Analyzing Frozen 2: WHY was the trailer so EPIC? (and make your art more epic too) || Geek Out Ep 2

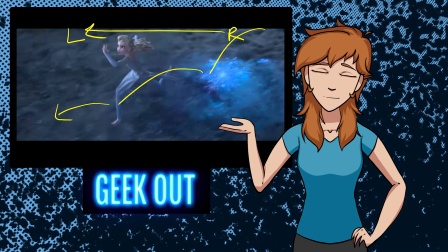4:13 Even though we've rotated around her, she still continues in the correct screen direction.
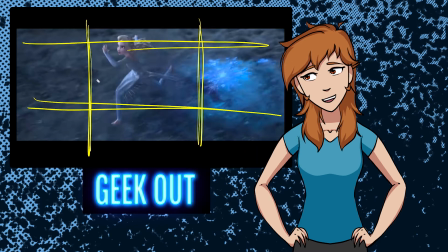4:18 Notice that Elsa pretty much stays again within the center of the frame.
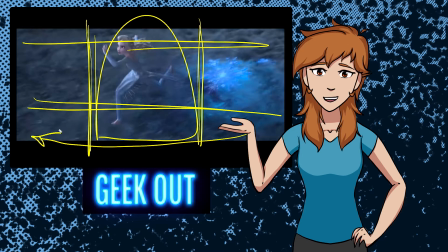4:21 So the camera is tracking with her as she is running to keep her in her third of the frame.
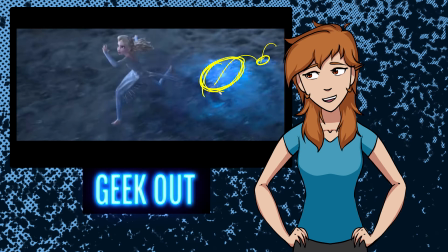4:28 This is becoming more of a light source compared to this darkness.
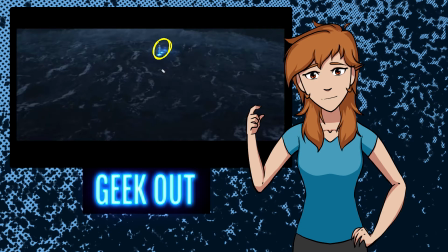4:33 Notice her scale is drastically changed. She is very small compared to the previous frame where she was a lot closer to the camera.
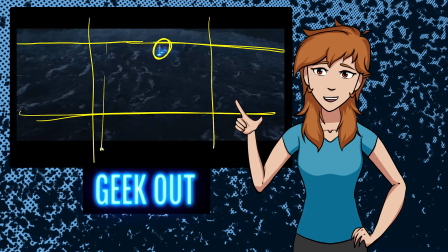4:40 If we break this down again in the rule of thirds, she still resides within the center third of the camera.
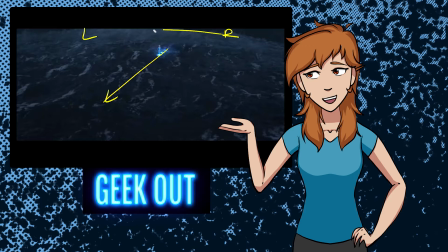4:46 Also notice that she continues her movement from the correct direction The camera is moving quickly, right? We only get a short amount of time to see her in each of these shots. The shots move very fast.
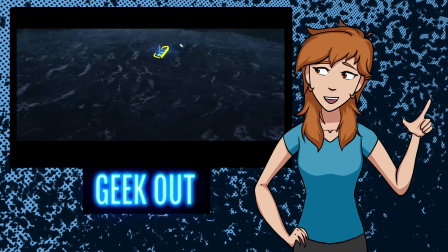4:57 So because of that, they are using the light from her ability for us to be able to find her in this otherwise very dark space. Whether her ability making light really makes sense or not, it's working in a visual way for the audience to know where to look.
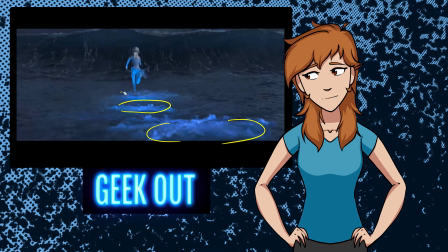5:11 Notice that we're getting these light sources again that are trailing behind her. Continuity between the frames.
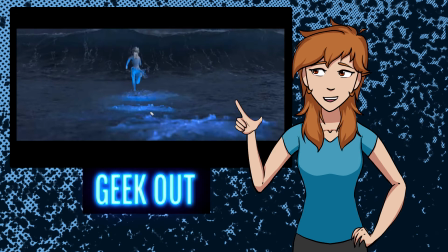5:16 The important new fundamental that I want to introduce is scale. Notice how small Elsa is in the previous frame.
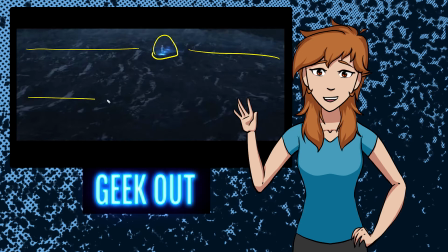5:22 We get a grander scale of how big and how vast this ocean is compared to her. And then they continue to build that sense of scale within the next frame. By pulling the camera down very low, we reconnect with the character, right?
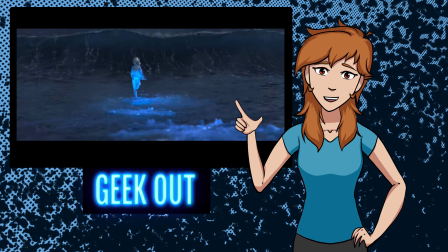5:35 We're in her shoes in this moment. From our previous camera, correct, we saw the sense of scale of how vast this ocean is and how small she is. With repetitive framing in mind, right, they need to change up the camera again, but how can they change up the camera and continue our sense of scale as an audience member?
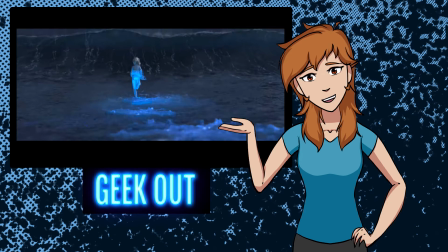5:52 How do they do that? Well, they bring the camera nice and low. We're closer to Elsa, and we get to see this massive wave coming up.
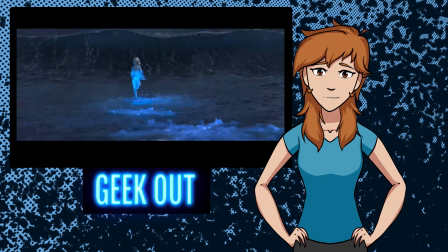5:59 Between the previous camera and this camera, we get a great sense of scale. This also allows us to reconnect with the character by feeling what she's feeling.
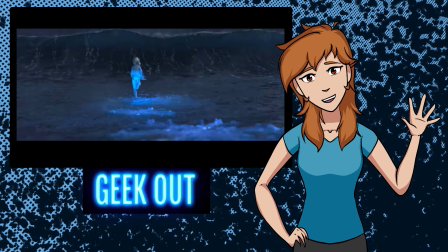6:08 I just want to take a moment to say how crazy that is. The fact that they know that they have to move the camera, but rather than just moving it willy-nilly, they're intentionally picking camera angles that really push the emotional feeling of Elsa.
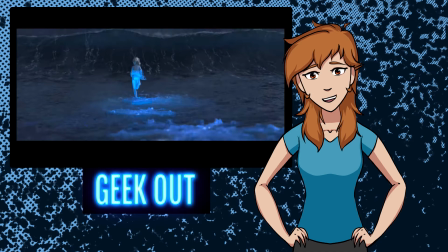6:23 That's crazy to me. They're so intentional about the cameras that they use in order to build that emotional sequence.
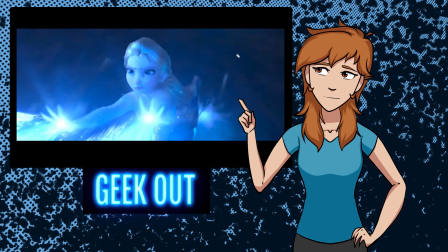6:30 Right, so the next frame is her throwing her magic power out. Notice that, again, lighting, that her power is the primary source of lighting against this darkness.
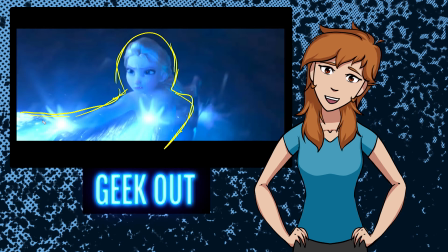6:41 They have a great sense of contrast happening here, where we never lose Elsa, and we also get that emotional feeling of her loneliness. It's just her and this giant darkness. Her light is also highly saturated compared to the water behind her.
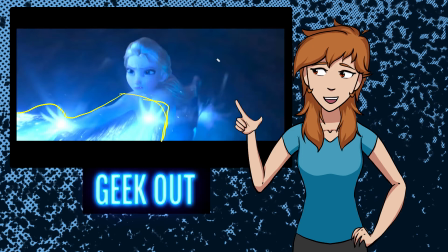6:56 This light that's being cast forward is balanced by the darkness behind her.
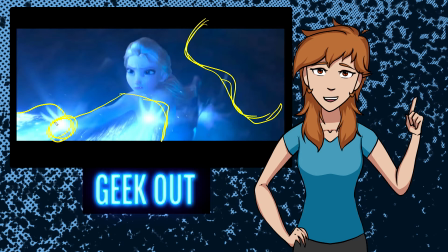7:01 Notice that if we were going to compare contrast, the brightest part of the screen is here, and the darkest part of the screen is here.
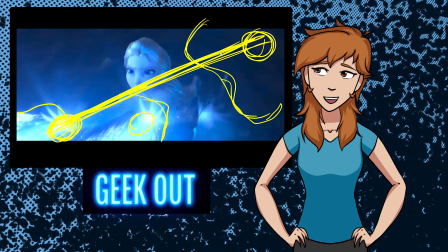7:09 This creates a good balance of the frame. This diagonal that happens draws us through her face.
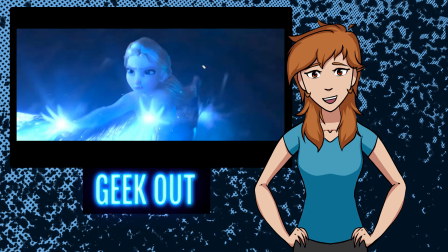7:14 It's very easy for only one character for the scene to feel very off balance, but they've done a great job here at keeping everything balanced by using light and the posing of Elsa, as well as the framing of her pose within the camera,
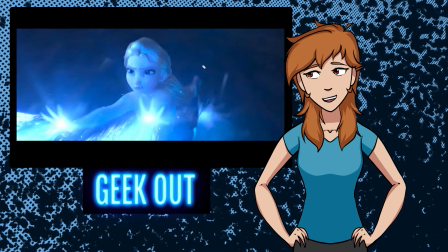7:28 right? There's a lot of different pieces that are all at play here that all work simultaneously together and sing the same note. This hidden language, this hidden visual language of storytelling, that's what it is.
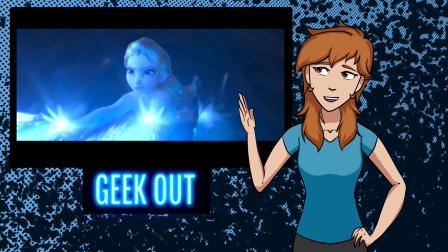7:39 It's all of these little tiny pieces all put together that you never would notice until you sit down and actually observe them.
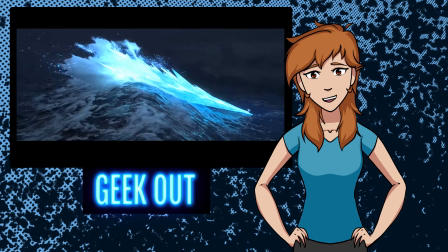7:45 So continuing our sense of scale, the new fundamental that I've introduced to you,
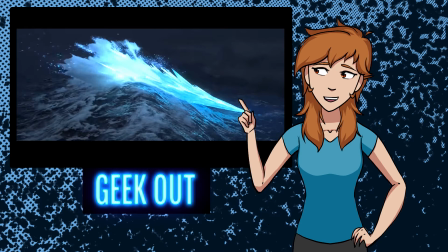7:49 as well as continuing repetitive framing, how big she is versus this water. And then we also continue to reconnect with the character up close, so that way we never lose that emotional impact and that emotional journey that she's on. If this entire sequence only had one close-up at the very beginning where she ties her hair,
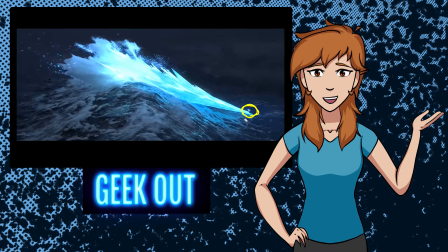8:07 and then everything else was just wide shots, it would be easy for us as the audience to disconnect with her.
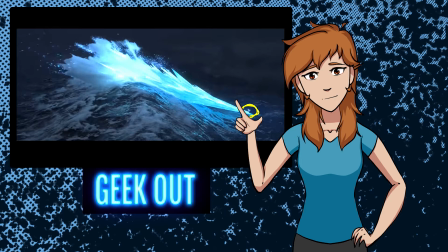8:12 However, this repetitive framing as an opportunity to connect to the audience or set a sense of scale or ABCD, whatever it is, right?
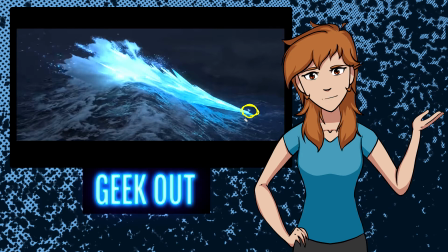8:21 So use that rule not as a rule to hang yourself by. This is the first time Elsa has left the center of the frame. And why is that? So that way we can see that sense of scale, right? Look how tiny she is compared to this massive wave, compared to her massive powers, right?
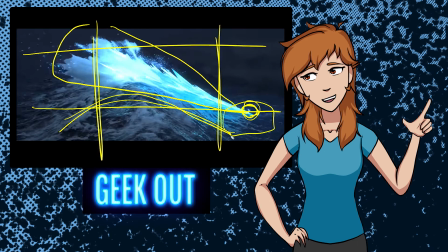8:36 Her powers are ridiculous. She is almost in this bottom corner, but the magic goes all the way up to the top corner.
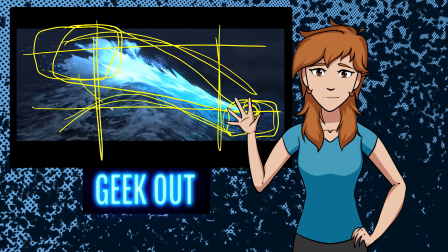8:43 So we still get that sense of balance. Also notice the lighting is working in our favor.
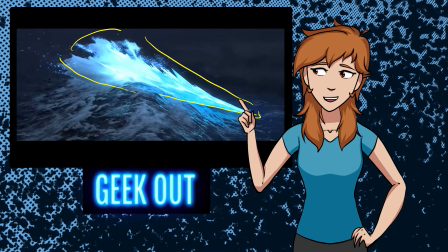8:48 This bright white, highly saturated blue is cutting this otherwise mostly monotone gray blue, right?
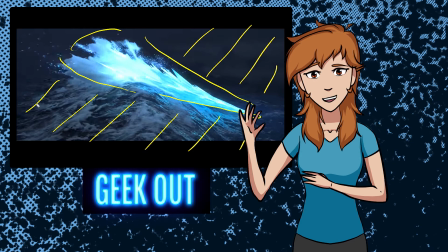8:57 If this was a sunny day out, this sequence would be very different.
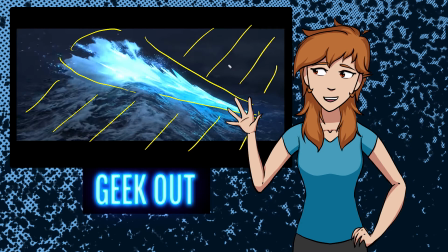9:00 But because everything is dark compared to the light that's coming from her, it's very easy to see what's happening and it builds that sense of emotion.
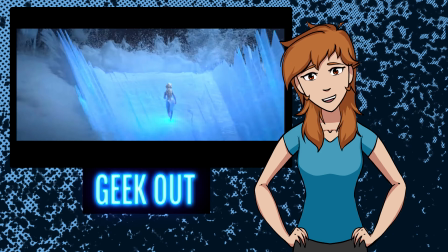9:08 All right, we're gonna break this scene down twice because two different things are happening here.
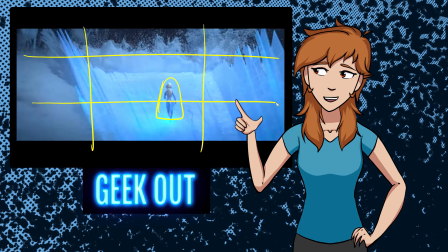9:13 She still resides within the bottom right area of the frame. She was down here before and now she's over here. So the audience doesn't lose sight of her.
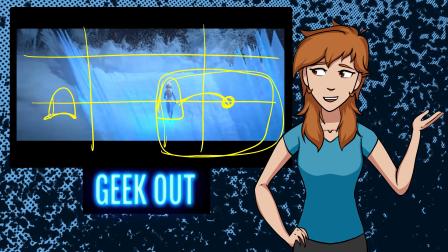9:22 She doesn't magically pop over here, frame her on the opposite side where the audience might lose her.
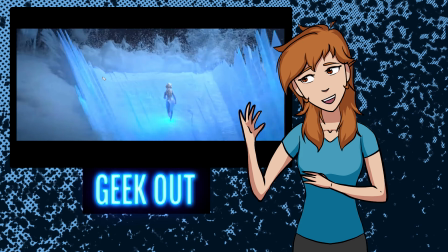9:27 We keep her in her same general area. She has returned to the center of the frame and we have this great framing of her ice wall.
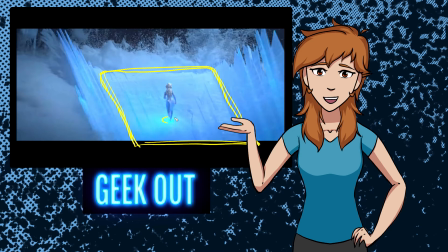9:35 It frames around her. Notice the light is also at her feet. It also draws our eye to her. And along the top third of the frame, we have the water starting to crash over the ice, right? It's a great setup for what's about to come. We feel it, we see it, we're on board, we're keeping up.
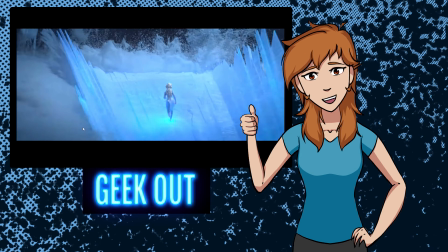9:53 They haven't lost us yet with all of the action that's happening here. In a very grand scale, they haven't lost us yet.
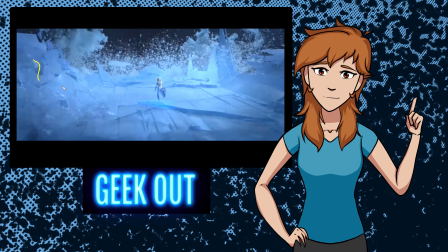9:59 Through this sequence, we get to see the cracks that are happening with the ice versus the water. Notice the camera comes down farther, looking up to this massive wall. It makes us feel very small and insignificant, along with Elsa, who must feel the same way.
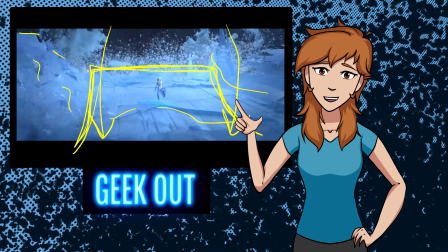10:14 They're building that sort of feeling because they are putting us in her shoes. We are down in the ditch with her.
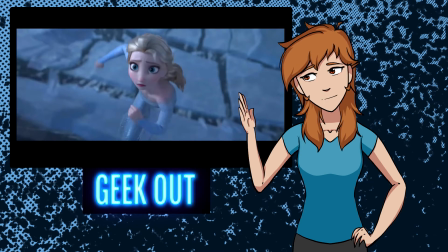10:20 So then it shoots to a close-up of Elsa's face. So we got to see a wide shot setting the scale. Then we got to feel what she was feeling by running the camera right behind her, and then we shoot very close in on her face. Now we are back to an emotional investment with the character.
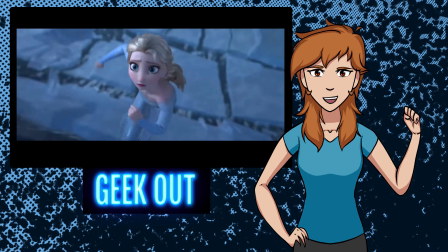10:35 We see this crashing ice and we're worried about her, and now she confirms that worry that we already feel with her facial expression.
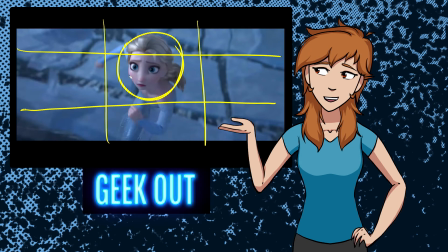10:42 She is once again in the center of the frame. Notice her pink face compared to all of this gray, right? It's very easy for us to find her in her eyes, in her bright pink face, compared to all of the desaturated ice surrounding her.
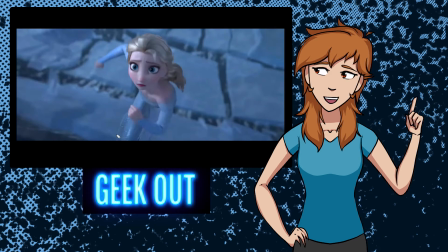10:56 Angles are once again uneven, which is great. We have this diagonal that she's running.
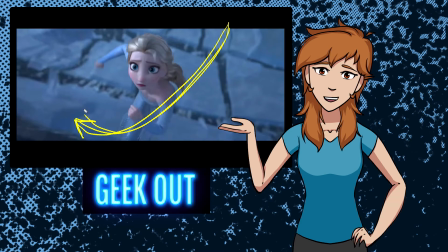11:01 She continues to run the same direction, but notice that she doesn't fall straight back from the camera.
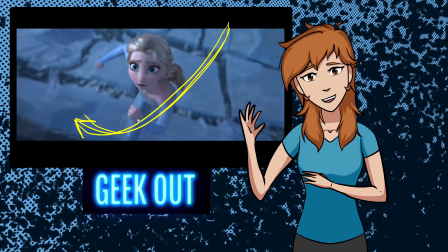11:07 She falls in an angle because, again, with the diagonal angle that we started talking about,
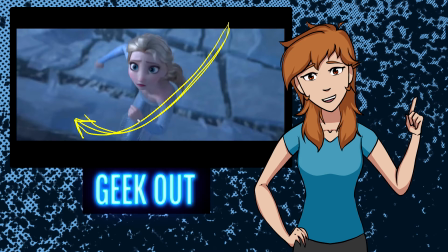11:12 diagonals increase our panic and our worry that we feel as the audience. So she is still in the center of the frame.
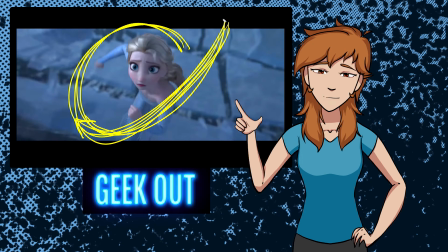11:18 However, her movement is diagonal. It's very easy when you put a character in the center of the frame for everything to feel very stale, but they have done a great job of using her diagonal run as adding interest to the scene and making a
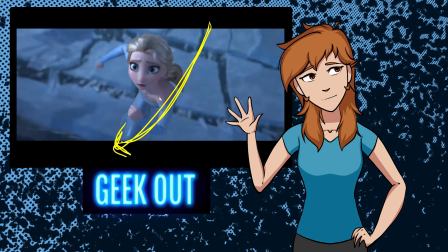11:33 normally flat sequence feel very dynamic and deep because of the sense of perspective that's happening here.
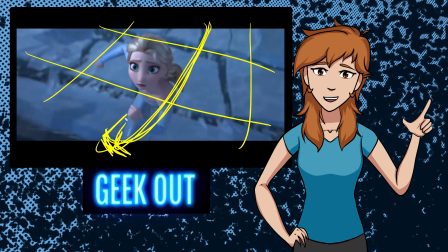11:40 Being at an angle helps make this sequence feel a lot more unique, even though she is, for the most part, stale in the center of the frame.
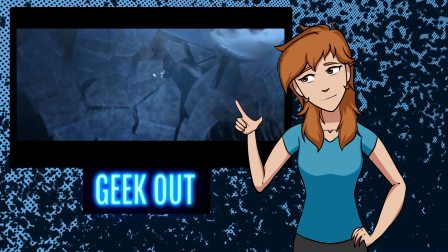11:49 So, rule of thirds again, she's in the center of the frame. Notice that she falls slightly at an angle as well. She doesn't fall absolutely straight down.
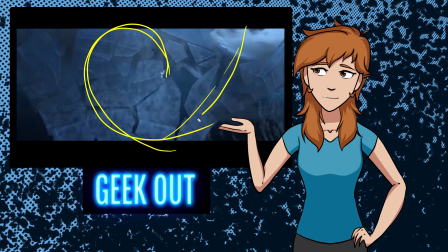11:57 It's still got that diagonal curve that we keep feeling, where she's run this way, run up this way, and then fallen this way, right?
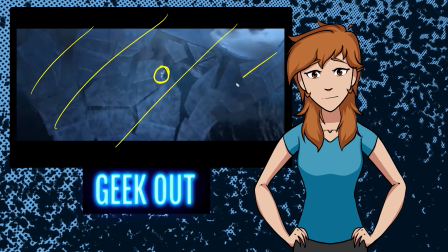12:06 It all feels like one consecutive curve. Sense of scale, one of our new fundamentals, is very obvious in this scene, right?
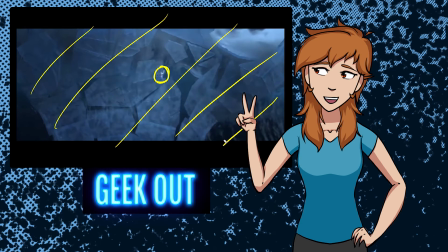12:13 We connected with her, we were up close, we saw her fall, and now we get to see the scale of that fall. The scale of those waves hitting her is the perfect nail in the coffin emotional beat for the struggle that they've set up for since the beginning.
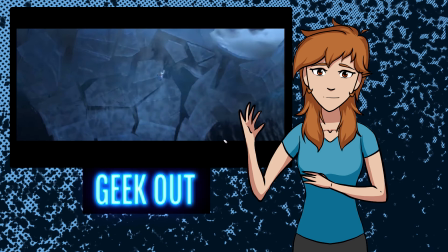12:25 But a new term that I want to introduce to you guys is pacing.